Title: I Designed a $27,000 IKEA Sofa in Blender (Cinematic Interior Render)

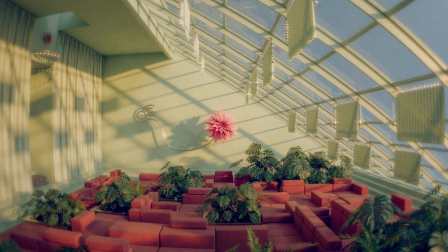Did you know that you can spend $27,000 on an IKEA sofa?
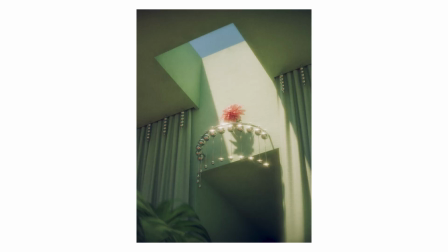Yeah, I didn't either. So in this video, I'm walking through how I turned the Jättebo modular sofa into a giant conversation pit,
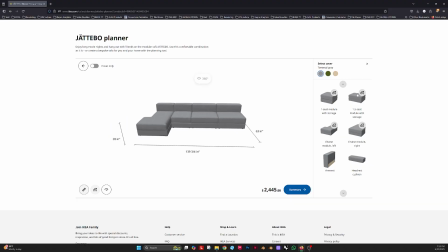or honestly, an entire indoor landscape. If you play with IKEA's configurator, you can basically go wild combining different modules. I wanted to see how far it could go, and apparently the longest sofa you can make is 125 feet long.
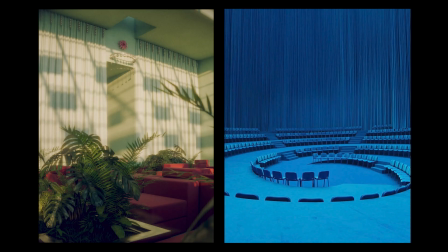And at that point, it stops being a sofa and becomes urban planning. For the space, I pulled from a few architectural references I love.
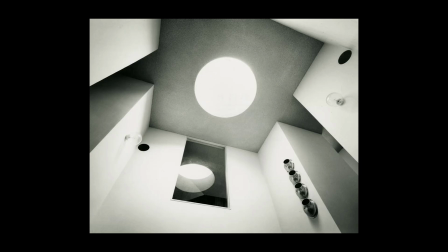Kazuo Shinohara's geometric interiors, Philip Johnson's sculpture gallery,
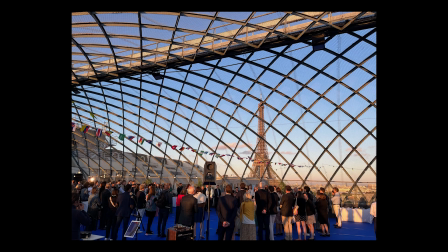the huge window in the Temple of Dendur at the Met, and those classic Parisian glass structures and rooftop skylights.
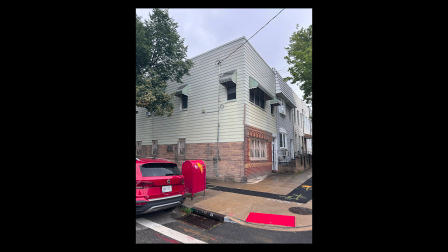Color-wise, this came from a house I walked past in Brooklyn. I love the green with a hint of bright red.
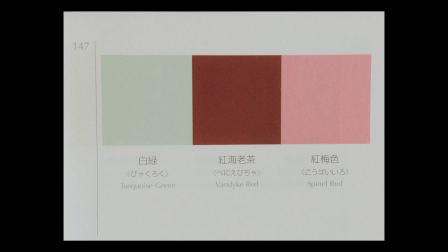When I need something more specific, I go to a dictionary of color combinations, and palette 147 happened to be exactly the vibe.
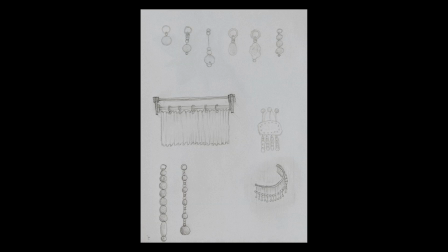There's a little Bad Bunny influence too. The Nuevayol music video, especially the jewelry and the flower he wears, those details stuck with me.
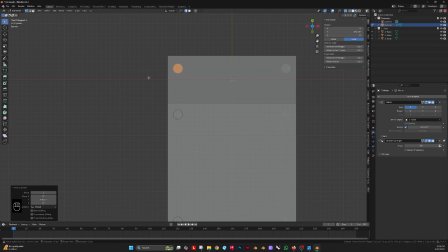First step was building this giant sofa maze.
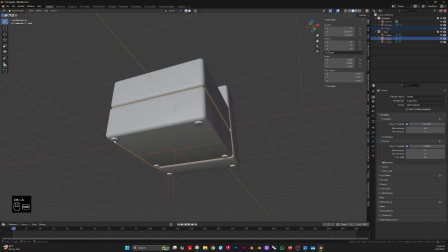I modeled each piece as simple boxes, added bevels to soften the edges, and tweaked the seating surface so it wasn't too stiff.
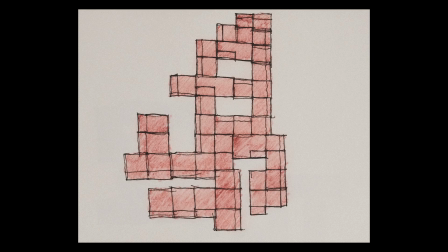Before duplicating things randomly, I stepped back and sketched a few layouts, just to understand the overall shape and flow.
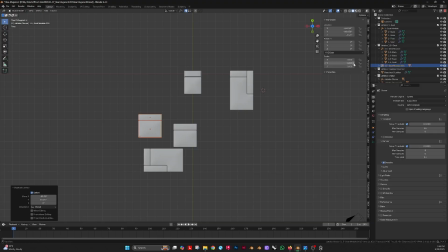It's kind of like designing a maze, but padded.
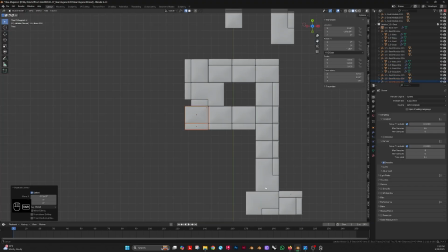I wanted it to feel big enough that you could generally get lost in it, and because of that, the room had to scale up dramatically.
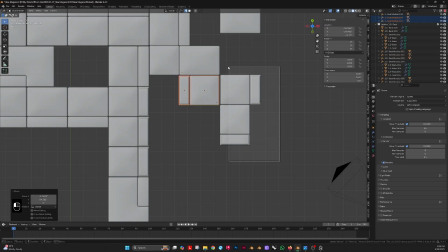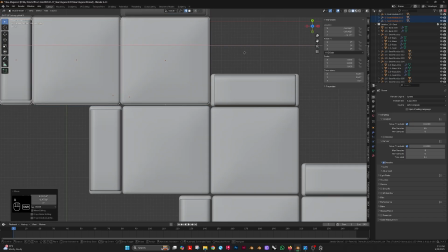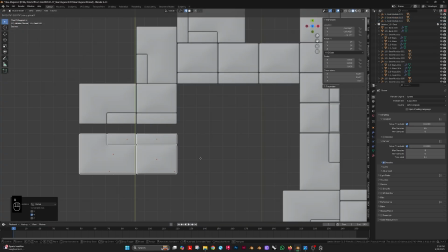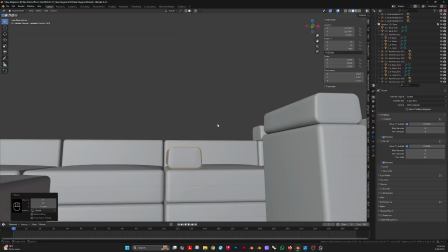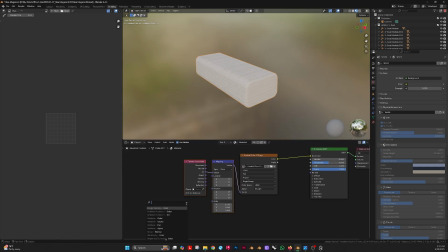To get the fabric right, I started with a basic material using the fabric texture, roughness map, and bump map.
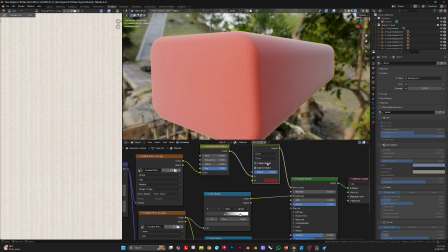Later on, I went back in to fine-tune it, adding small details to make it less repetitive.
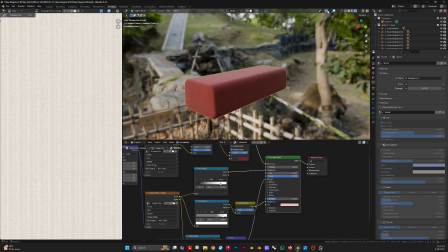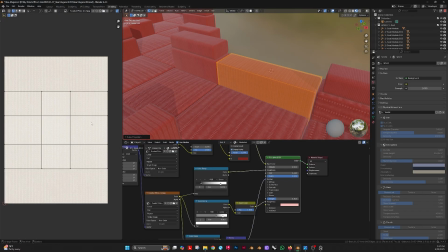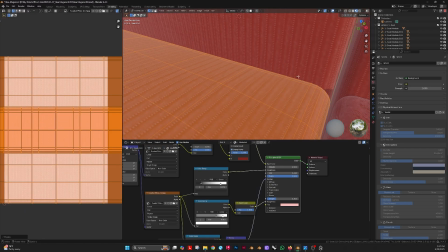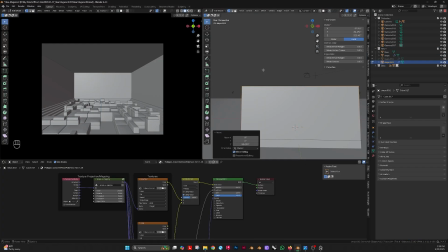A regular room was never going to work, so the whole thing became this big glass atrium, half living room, half museum hall.
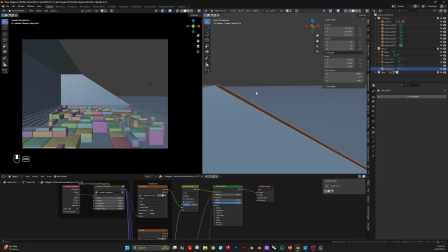I wanted it to feel like a place you go to unplug.
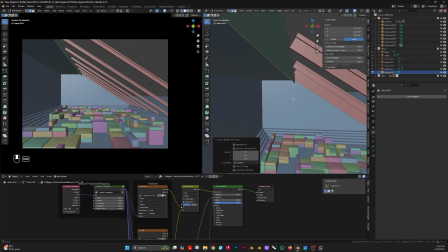Somewhere you lose track of where you're sitting because the sky keeps pulling your attention upward, shifting from golden hour to blue hour.
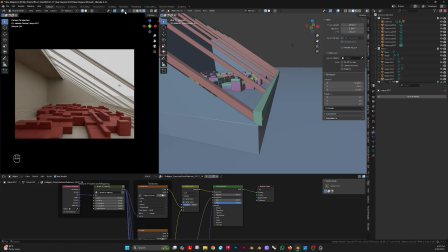I also loved how the structure creates these long, moving shadows across the walls, almost like the space becomes a sundial.